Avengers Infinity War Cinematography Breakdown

What is up, world? Matty Beebs here, the cinematographer. Welcome back to another episode. Today, we're going to be breaking down the cinematography, or more or less talking about the cinematography of the Avengers Infinity War trailer. Now, these are a few shots that I liked and that kind of stood out to me, so let's get into it.
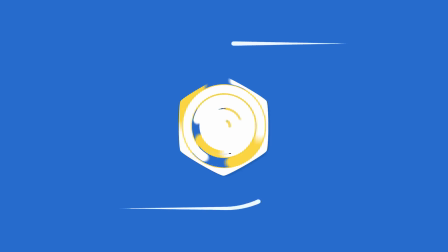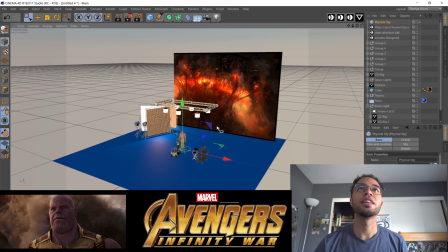0:21 Alright, so first off, we're going to jump into the scene with Thanos. I love this scene. He jumps right out of the portal, so this is basically what that scene is illustrating.
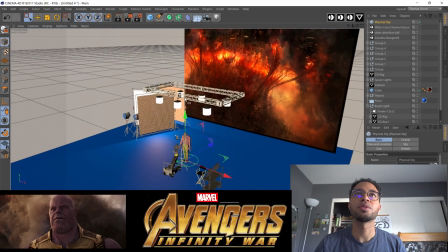0:29 And I have all the house lights on so we can see what lights we're using. So let's take a look at what lights I'm using to light this scene.
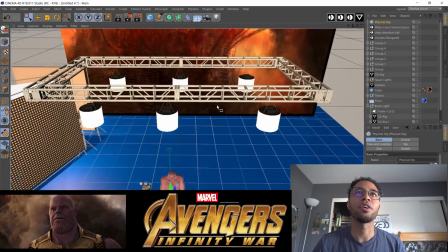0:36 So hanging on this truss, I have 6 2K space lights, and I have all of the lights set to 100% except for this one and this one here.
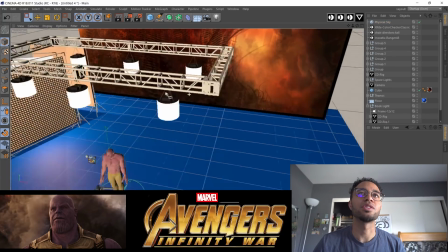0:45 They're set to 200%.
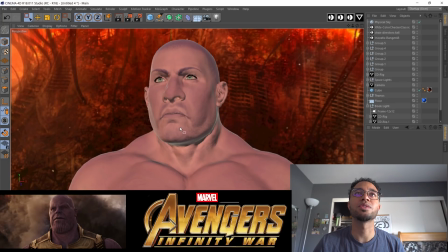0:46 I wanted to try to keep that contrast, kind of a shadow side on this side of the face, which is why these two lights up here are set at a lower value than the rest.
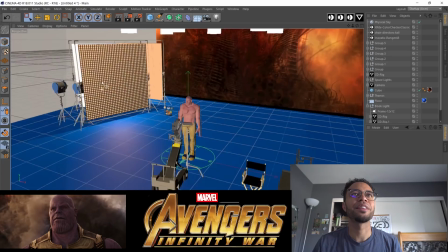0:55 That is giving us a nice ambient light for the entire scene. And the main winter chicken dinner lights are going to be from this book light.
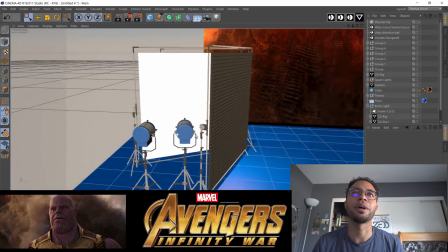1:02 Lighting this book light, I've got 2 RE5K lights that are bouncing into presumably a white muslin or a ultra bounce.
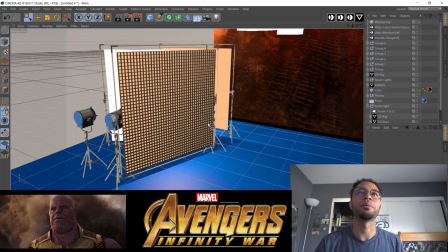1:09 And then from there, that light is being diffused into what would be maybe a half grid, quarter grid, silk, whatever it is that you prefer using.
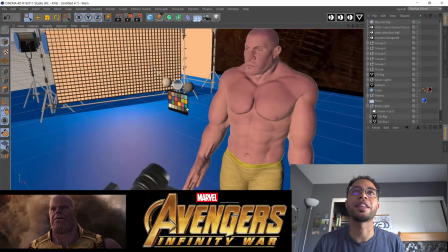1:16 And then also we have a modifier on there to help control and shape that light and keep it on our subject, which is Thanos right here.
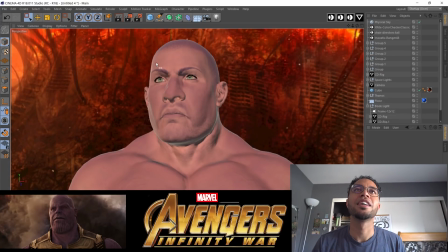1:25 That's going to create that nice soft key light. And matter of fact, let's turn off these house lights here.
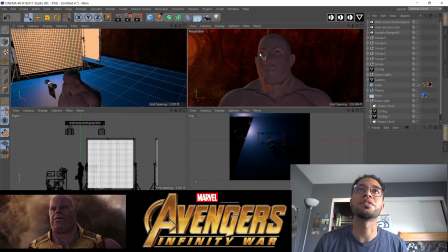1:30 Cool. Alright, so now that the house lights are off, we see our book light coming into effect. This side of Thanos' face being lit, which is our key light.
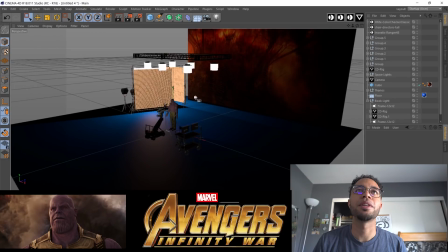1:38 Our other lights we have here, the space lights coming into play as well, giving us some nice ambient lighting.
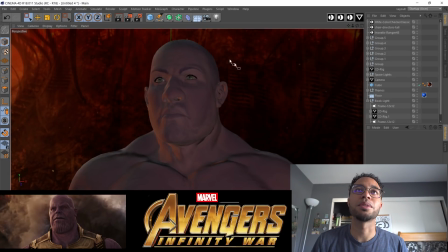1:43 Otherwise, this side of the face would be totally in darkness.
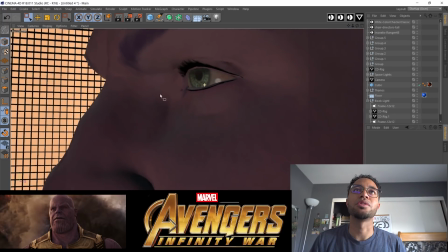1:46 So this little eye light that we have right here, which is very crucial to the scene, I think, by the aperture LS.
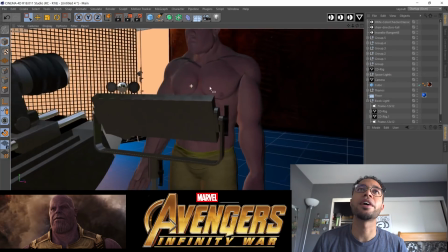1:52 I'm using this very close to the camera and very low, at a very low angle, to illustrate that eye light.
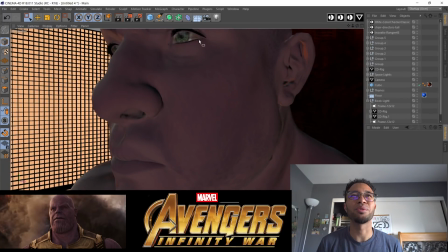1:58 And I think that the eye light speaks to like kind of evil within, kind of creeping up through Thanos. And we know that there's something evil going on.
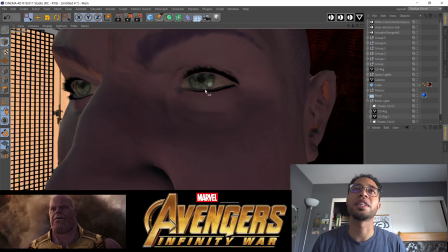2:07 Typically a bottom eye light shows sadness, but I think you can also use it for terror and scaring people, or just portraying like evil.
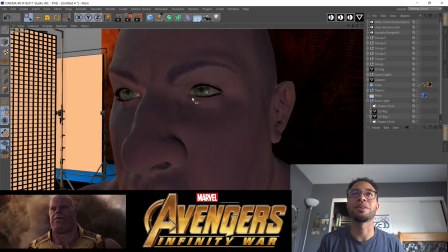2:14 I think back to the days that I was, camping with family, and someone was telling a scary story. They had a flashlight and they put it below their chin, and the light would be coming from below. So I think that, to me, that's how I read this image, and I like the bottom eye light.
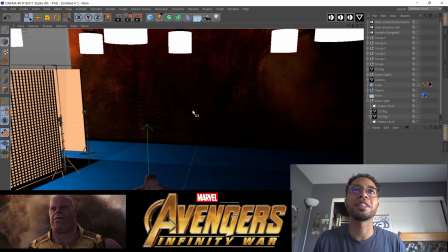2:27 So that's how I'm lighting this entire scene.
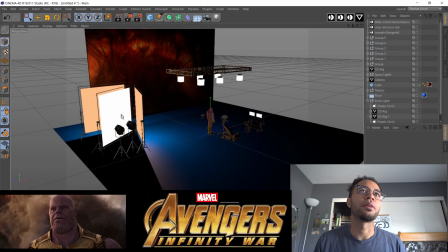2:29 I got 6 space lights, 1 eye light, and then also our book light, who is being the main money maker for this scene right here.
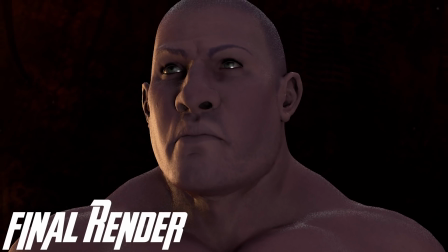2:37 Looking nice. Cool. Alright, so let's go on to the next one. Alright, Thanos in flames.
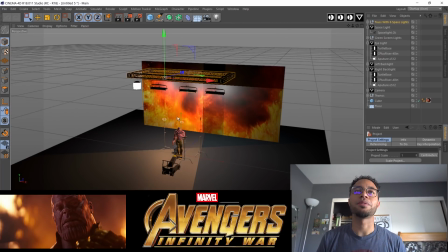2:45 I really like this shot because it's being lit by basically what I would call practicals, the fire within the scene. So let's turn on the house lights really quickly, and let's take a look at how I lit this scene, or how I would approach lighting this scene.
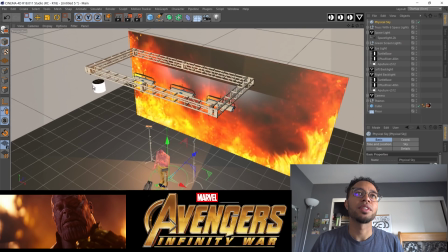2:57 So hanging over top, we have our truss, which actually only has 1 space light this time.
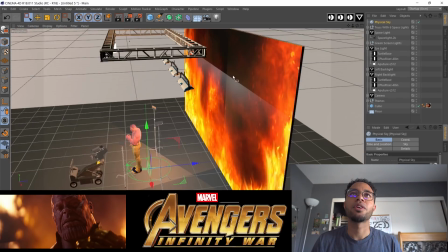3:03 It is a 2K space light. And then lighting our background, or what would be like a green screen or a blue screen, would be 3 RE/S60s.
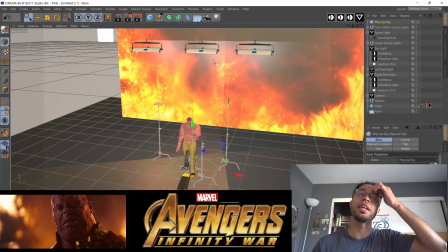3:11 And the reason why you want to have 3 is you want to light that background evenly. You don't want there to be any dark spots, so you try to fill that background with nice even lighting.
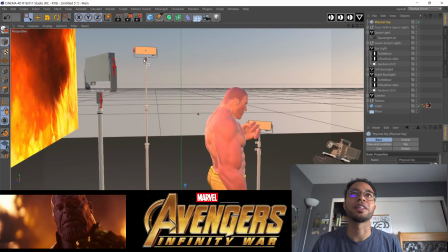3:20 Our backlights, which I'm using 2 aperture LS lights, and these lights, I look at them like a funnel.
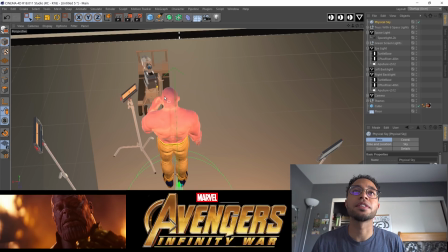3:24 You see that both of these lights here are being both shot on each side of Thanos' face, which is going to give us that contrast in the middle of his face, which is right here.
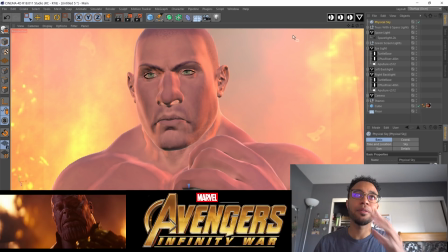3:33 So we see where the lights are coming from in the frame, which is the fire on the edges of the frame. And we know that when we see the light that is hitting his face, it registers like, oh, it makes sense, right? It's coming from the fire. So I think it's a great use of practicals. Now, having 2 lights on each side of Thanos' face creates this contrast here.
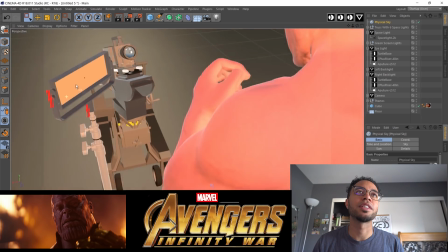3:49 We have shadows in the middle of his face, and we still have that bottom eye light, which I use another aperture light for, and you just have it close to the camera and you have it very low.
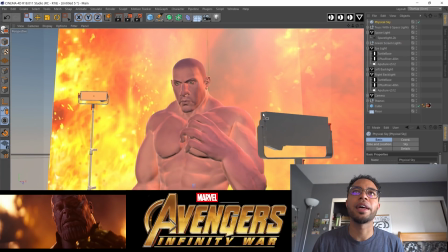3:57 And normally when you're doing eye lights, you don't want to have it very bright, as obviously it's going to fill this side of his face with light.
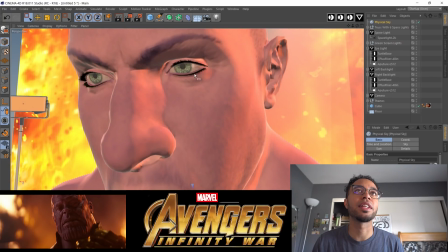4:03 You just really want to have just enough light to create that eye light. So that is how I would approach this scene.